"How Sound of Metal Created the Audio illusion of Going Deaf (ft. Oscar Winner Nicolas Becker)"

So even if they have the lost hearing, they have a reference, cultural reference of sound. So they are able, for some of the coders who get implants, cochlear implants, they are able to describe, you know, how it sounds.
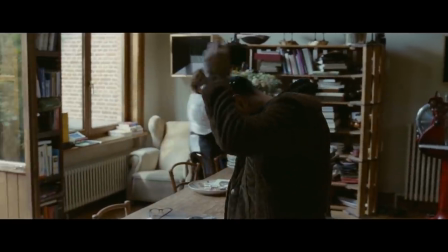511s
To create the implant effect, Nicholas used audio editing software to separate sounds into different components. I felt like, okay, this is really interesting because the software has like some limits. So for each sound, I separate all sound in these three components, you know, noise, transient, and harmonics. and then after I recompose the sound. So when you try to reconstruct something, it's a bit like a Frankenstein sound. So everything is a bit like off and it's creative, but you can feel that it's actually voice. So it's create a uncanny valley feeling, you know?
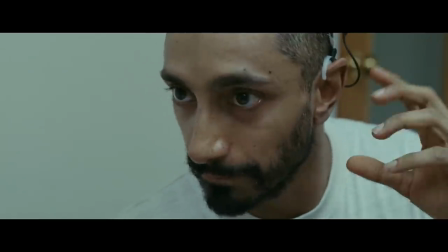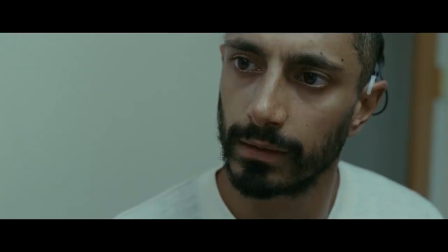557s
That audio uncanny valley excels at delivering firsthand Ruben's disappointment from his monkey paw wish for technology to restore his hearing.
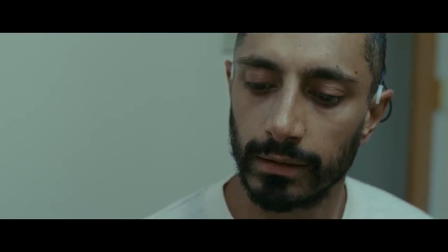566s
And as the hearing abled, we completely understand Ruben's dissatisfaction with the results.
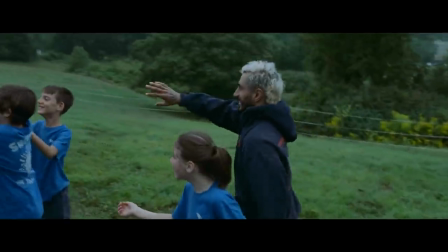571s
Not only did Ruben forgo a community who accepted him for who he is,
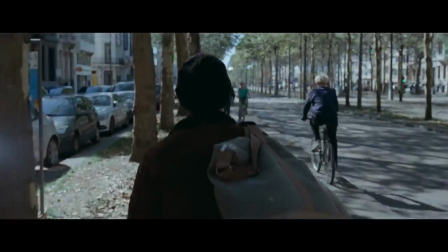575s
but what he got in return was a sense of sound that returned all the functionality of hearing, but none of the beauty.
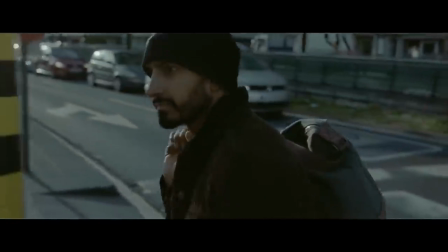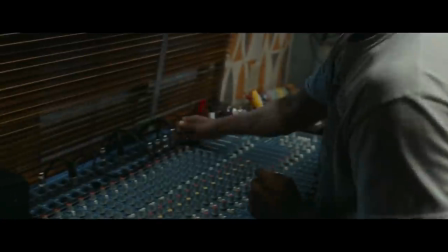588s
What's so interesting about Sound of Metal's sound design is how Nicholas approached creating the soundscape.
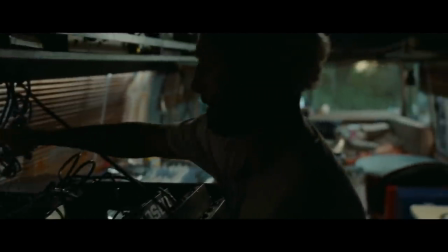594s
Just like a director of photography who is fully aware that their lenses can fundamentally change the way the audience perceives an event,
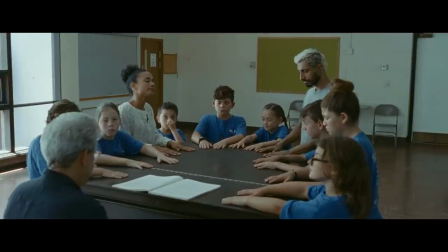602s
Nicholas demonstrated that the same was true for microphones, which was the whole point of the film. It was not about doing good sound, the topic was about sound, you know, and how you perceive.
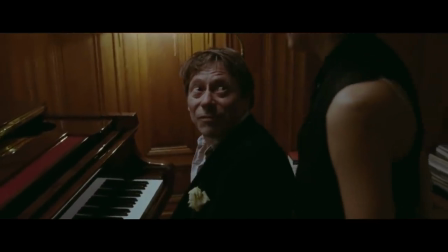613s
There's no better example of the sound design's effect on perception than during Lou's final song at her father's party.
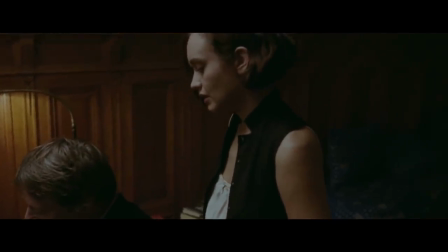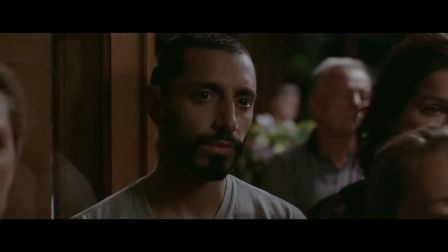627s
Listening to the sweet, hearing-abled sound of Lou's singing as it crossfades, or to stick with camera metaphors, rack focuses to the harsh sound of Ruben's implant, uses this simple perception of sound to unequivocally show what Ruben lost is never coming back,
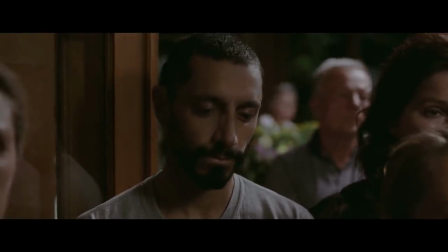644s
and the only way to move forward is for him to leave it behind.
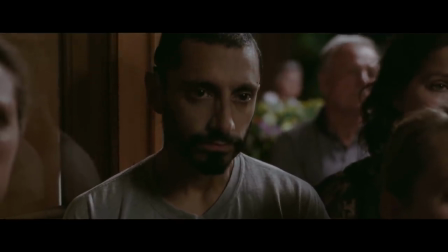But there is something a bit special about this film you can experience, you know? And there is a bit something like which is not like fiction. It's a bit like, let's say, if a reality creates a fiction and this fiction is transformed back to reality after.
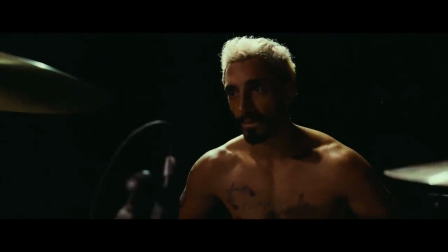678s
Hey everyone, thanks so much for watching our chat with Nicholas Becker about Sound of Metal's sound design.
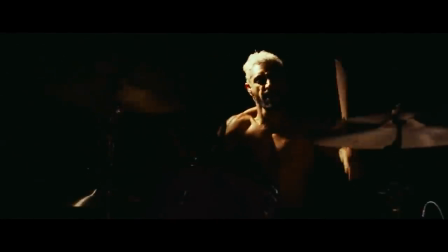683s
If you're looking for more behind-the-scenes stories, be sure to check out our Goodfellas Art of the Scene featuring an interview with Steadicam op of The Copa Shot.
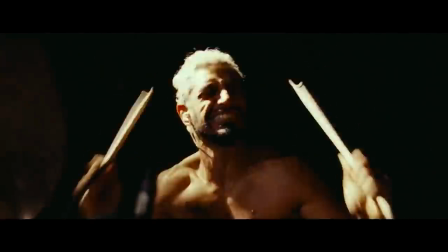690s
And for more deep dives on your favorite movies, be sure to subscribe to IGN Movies and TV.